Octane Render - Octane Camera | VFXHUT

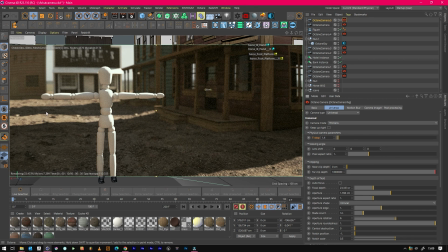1.4 When you start trying to take wider shots and you're still on this aperture, you can make things look quite small
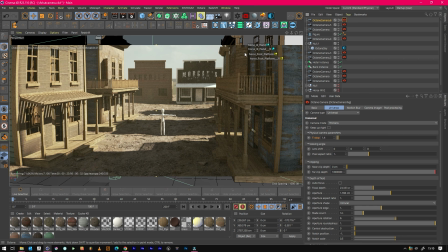Let's show you an example Like I said 1.4 that's okay. You probably wouldn't take a shot like this on f1.4 though. It'll probably be about f8 or f4
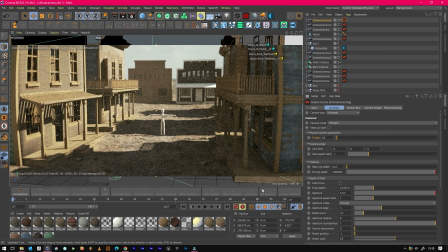But some people go crazy and crank this all the way down So if you wait for this now, so 0.5 Which I don't even actually know if that exists, I know 9.5 does But now the background is out of focus,
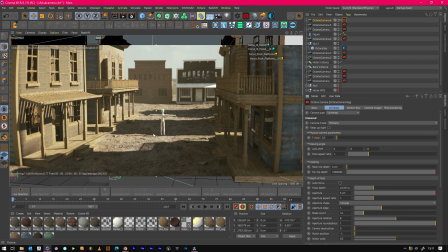the foreground is really out of focus and just the middle is Quite sharp which creates that illusion that it's quite a small little city. So if he's going for that vibe then you could do this but unrealistic aperture values or f-stops can create this miniature look which isn't
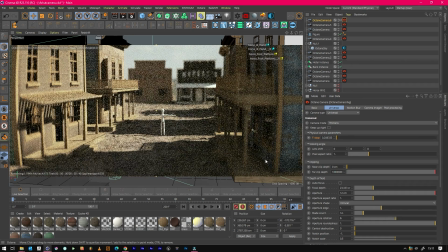right if you use to really crank it even further using the aperture again
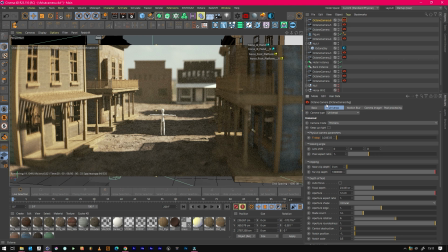12 you'll really see what i mean it looks like toy town so that now doesn't look like a full scale city it looks tiny looks like a little toy and again if you paired that with the wrong angle
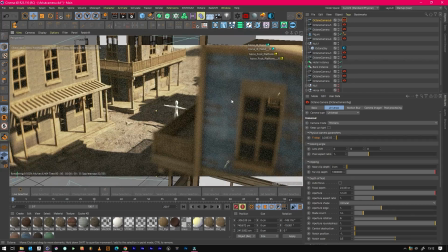angles like this it's gonna look like you're shooting a little model so just be aware these values can be quite creative but also if you're going for photorealism try
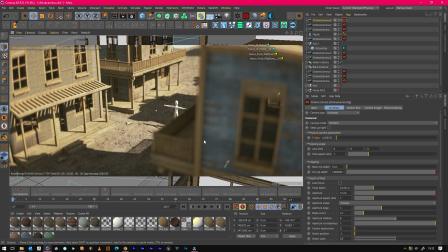not to go too crazy because depth field does look nice it does but too much of it can create the opposite end of the spectrum where everything starts to look small even though you're in a physically accurate render engine. No lens really goes to that f-stop anyway, not as of yet.
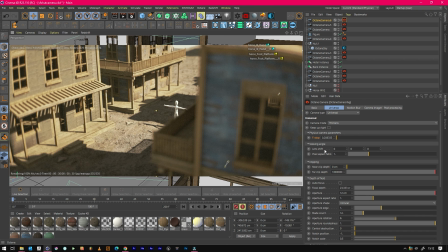And even if it did, even if we filmed in real life with an f-stop like that, things would look small. Because it's almost borderline tilt shift. But as a rule of thumb, 1.4, 1.8, 2, 2.8,
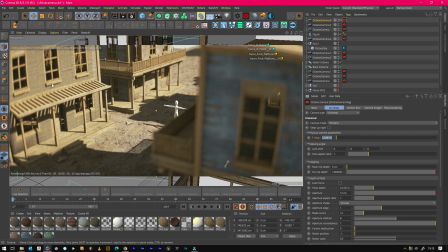3.5, 4, 5.6 and 8 are kind of good f-stops to use for your scenes.
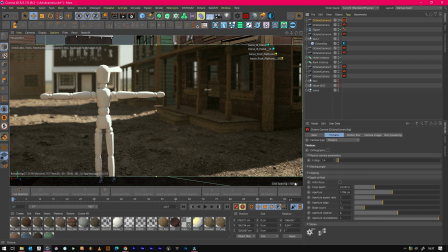So the last thing I want to cover about the f-stop and aperture is it works in conjunction with the focal length as well, so as you can see this is a really nice looking shot but if you wanted a different amount of depth of field but you wanted to stay within the legal limits it's worth changing focal length and pulling
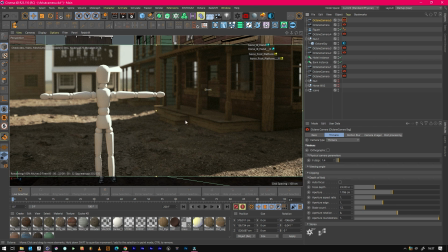the camera back as well to get more realistic results so if I just copy and paste this camera and we change this to a 50 mil now
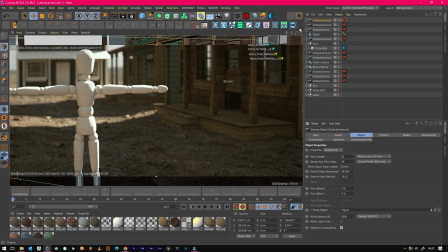we get even more depth of field because we're on a tighter focal length so if we just
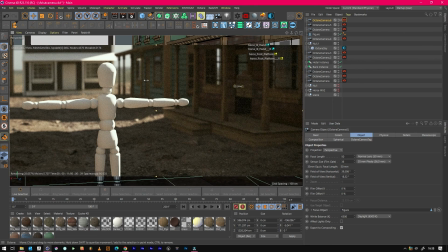move to reframe as you can see the background is more blurred and again the other thing that works in conjunction with the depth of field is the how
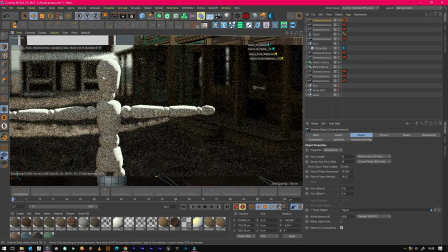close you are to an object so if we got a lot closer to our statue the
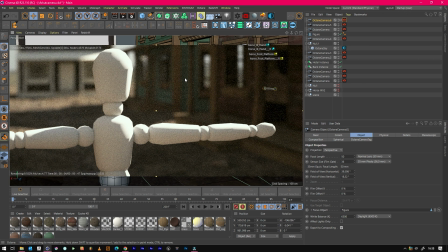background's thrown out even more because that's just the way that lenses work it's trying to focus on something closer to it so it throws out the background even more so the aperture
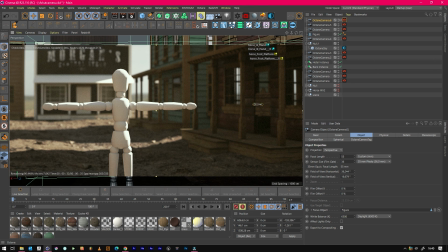although f1.4 is low will look different across different focal lengths and the The longer the focal lens, as in the bigger the number, the more depth of field you will get. So this is looking really smooth and buttery now.
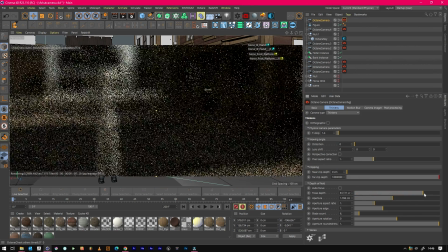So focal depth is literally what part of the image is in focus.
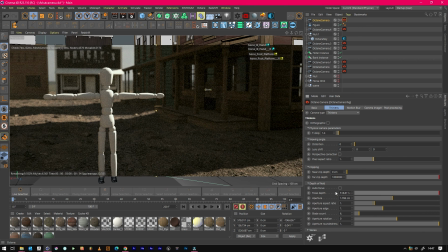So at 518 centimeters we're in focus, everything else isn't.